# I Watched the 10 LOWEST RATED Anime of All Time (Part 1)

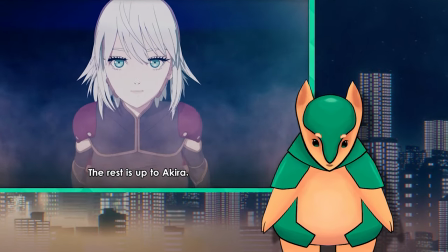[28:46]
In this instance, at least, it happened to be a bad guy that she killed of her own free will, so it's probably fine that we've invented a fully autonomous,
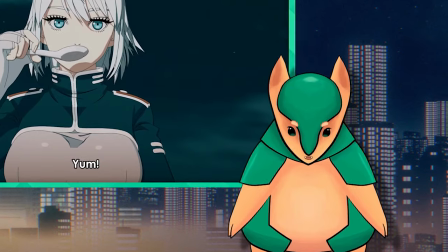[28:54]
super powered android that now has the ability to indiscriminately kill anyone it feels like.
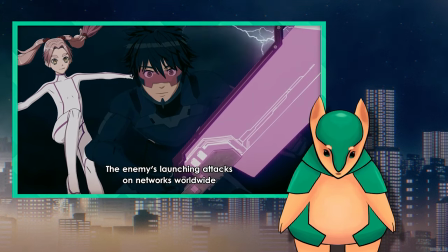[28:59]
With my brain irreparably damaged, I snapped out of my fugue state when I noticed that I was about to start the 12th and final episode.
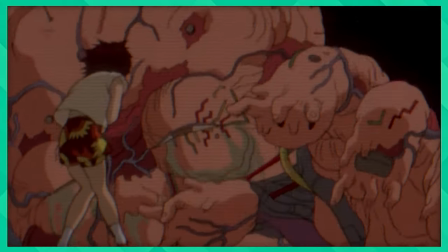[29:07]
After two separate climactic battles, one against a big Akira style blob monster made out of cables instead of flesh,
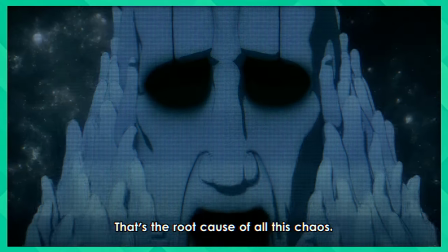[29:15]
the other against a bunch of digital giants that don't actually exist but sorta do and are a representation of all the evils of humanity distilled into a program,
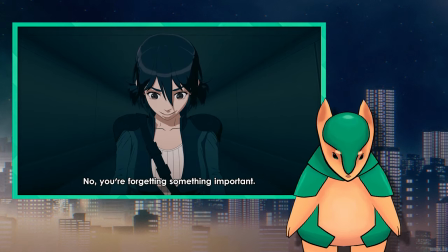[29:23]
they go, you forgot one thing, evil scientist guy.
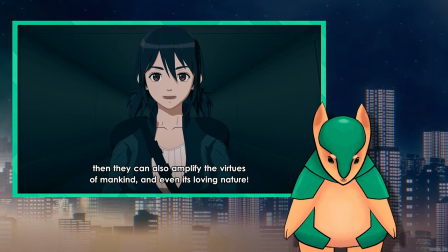[29:27]
Humanity is bad in some ways, but it's also, you know, good in other ways.
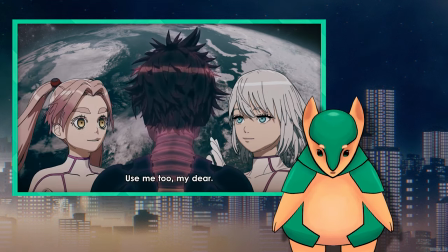[29:32]
Ha ha! And win through the power of friendship. Akira sacrifices passes himself to save the world, the end.
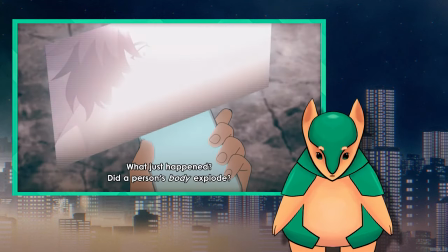[29:37]
Finally, let's wrap this up with a technical error and or stupid nonsensical plot contrivance lightning round.
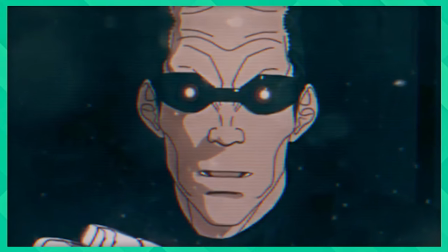[29:44]
The screen is mirrored at the top because of the camera shake effect. This keeps happening throughout the show and is not a stylistic choice.
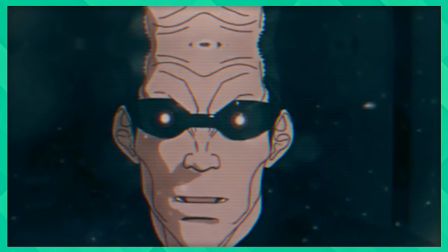[29:50]
They couldn't be bothered to add camera shake in the scene itself and just pasted a preset onto the rendered footage in post.
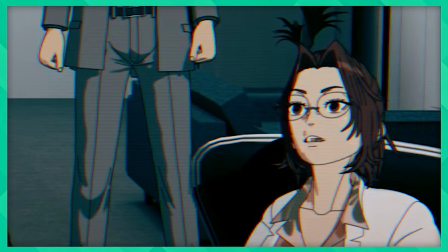[29:56]
This would be fine for a travel vlog, not for this. Oops, the cel shading filter decided to make the science lady's mouth disappear.
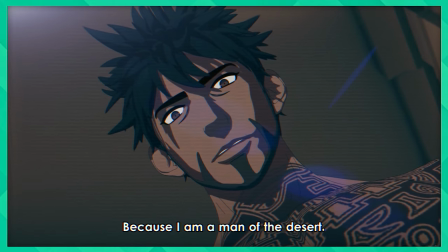[30:02]
This guy has a super smelling power because he's from the desert?
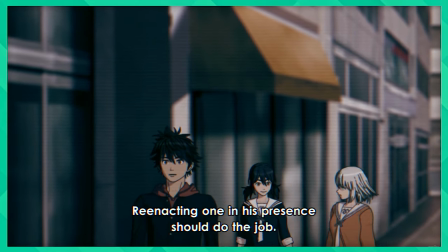[30:06]
The perspective here is all wrong, making the characters look like they start tiny and get bigger as they walk towards the camera.
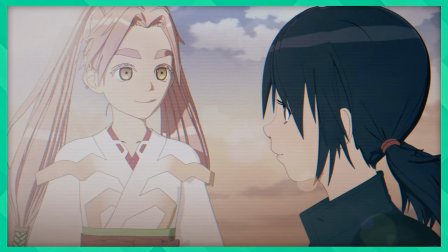[30:12]
Oops, we broke the 180 degree rule.
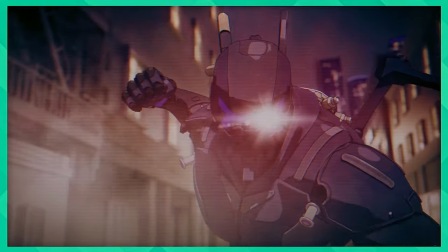[30:14]
Akira goes all evangelion at one point when he controls a battle bot and has to be rescued by boobs, but the risk of him losing control just never comes up again.
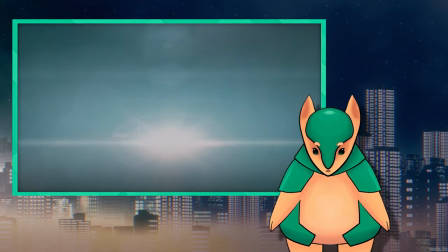[30:23]
I knew what I was getting into here, but it didn't make it any less painful. I thought about doing a bit where I would sarcastically defend X-Arm and pretend it's masterpiece,
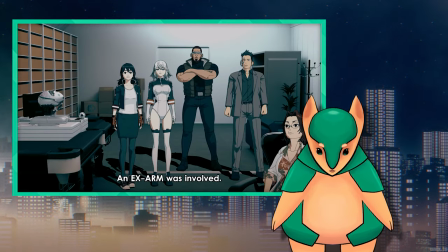[30:32]
but I realized that not only is that an overdone bit, but also that I don't think I could physically bring myself to do it.
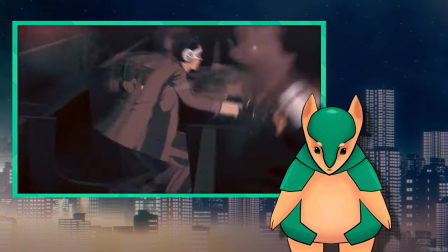[30:38]
As a production, this was ill-advised, rotten to the core, and never should have been made.
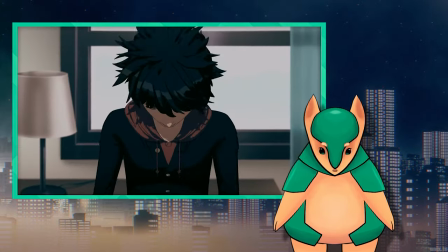[30:43]
The animation is obviously the most egregious affront to humanity,
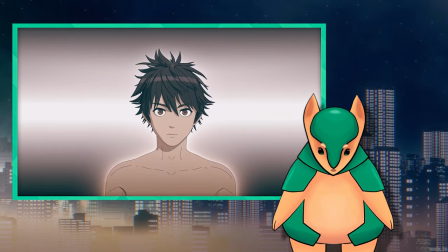[30:47]
but there are so many other things wrong here that I'm genuinely struggling to keep this segment from taking over the entire video,
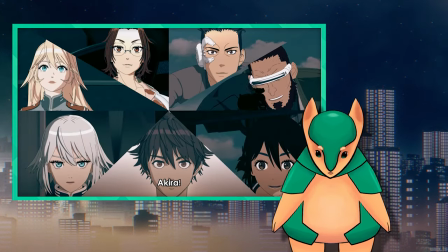[30:53]
and I didn't notice until now that I somehow forgot to mention that the editing is horrendous,
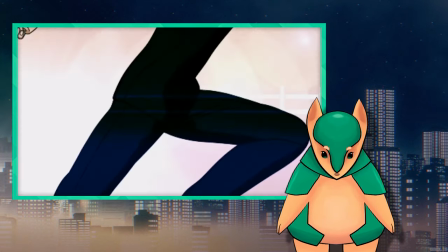[30:58]
often leaving full second pauses between every single line of dialogue,
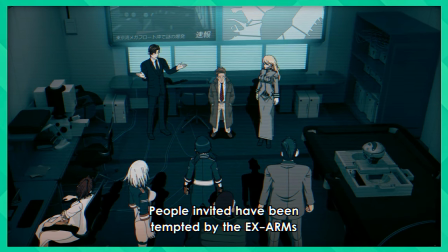[31:02]
and that there's just permanently an infuriating
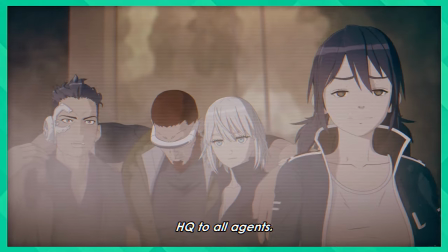[31:11]
realistic haze filter pasted over the screen for about 80% of the show,
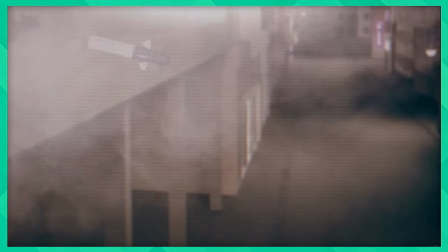[31:16]
which moves with the camera and covers up as much of the awful CG characters as they can get away with because they
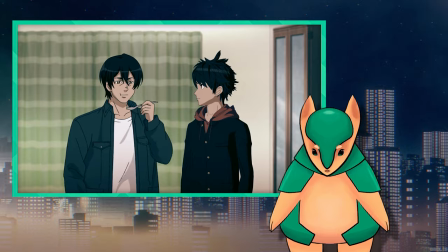[31:22]
were clearly embarrassed with how this turned out. But that just begs the question, why did you release it?
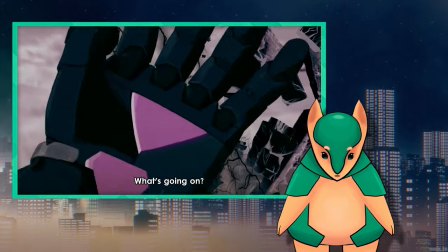[31:28]
The only conclusion I can come to is that the intended viewing experience for this show is to get cataract so that all you can see is a blurry,
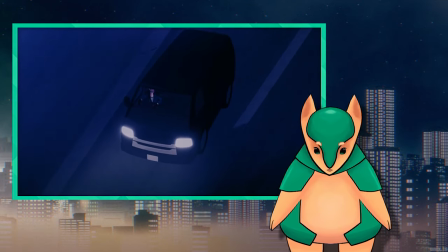[31:36]
partially obscured mess of colors. I took a quick look at the manga to see if it's any better, and while it probably technically is,
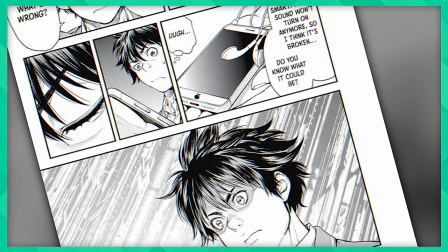[31:43]
characters' backstories and motivations certainly seemed better fleshed out, and the art is pretty good,
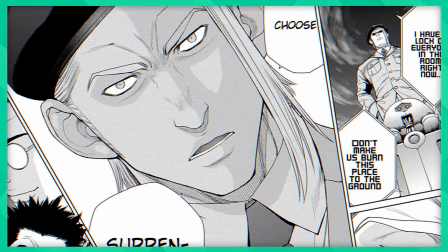[31:48]
obviously light years ahead of the show, it still seems to be built on that same generic papier-mache skeleton I mentioned earlier, and is even more horny.
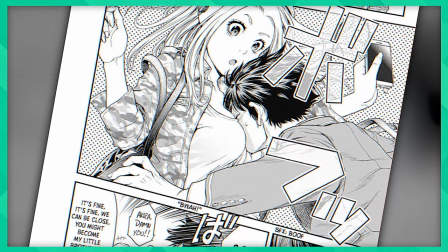[31:57]
Both Alma and Minomi's shirts accidentally happen to get ripped open in the first couple chapters, for example, so I'd just steer clear altogether.
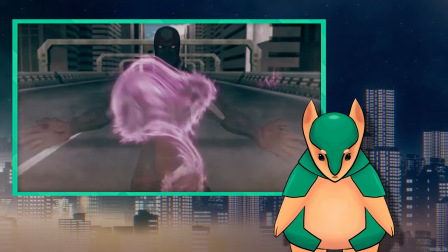[32:05]
As I sit here in a tepid puddle of regrets for having ever thought this was a good idea,
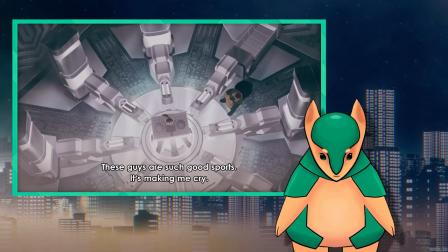[32:10]
my only solace is that everyone universally recognized that this was one of the worst pieces of garbage in the history of the medium.
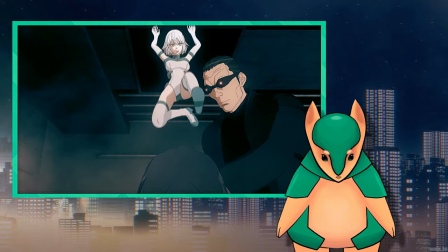[32:19]
And for that, I am thankful. Anime fans, for once you were right on this one.
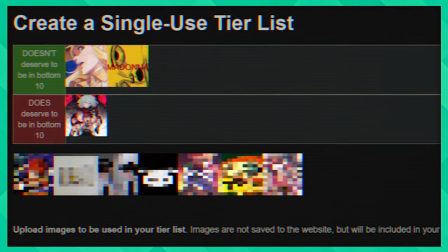[32:23]
Fully deserved. In fact, I'd put it even lower if I could. Get me out of here. Thank you so much for watching. Stay tuned for part 2 where I delve even deeper into the pits of despair and finally arrive at the number one worst anime of all time. It should be up about two weeks from the posting time of this video. If it's already out, it'll be on the screen right now. If not, make sure to subscribe and hit the bell so you don't miss when it comes out.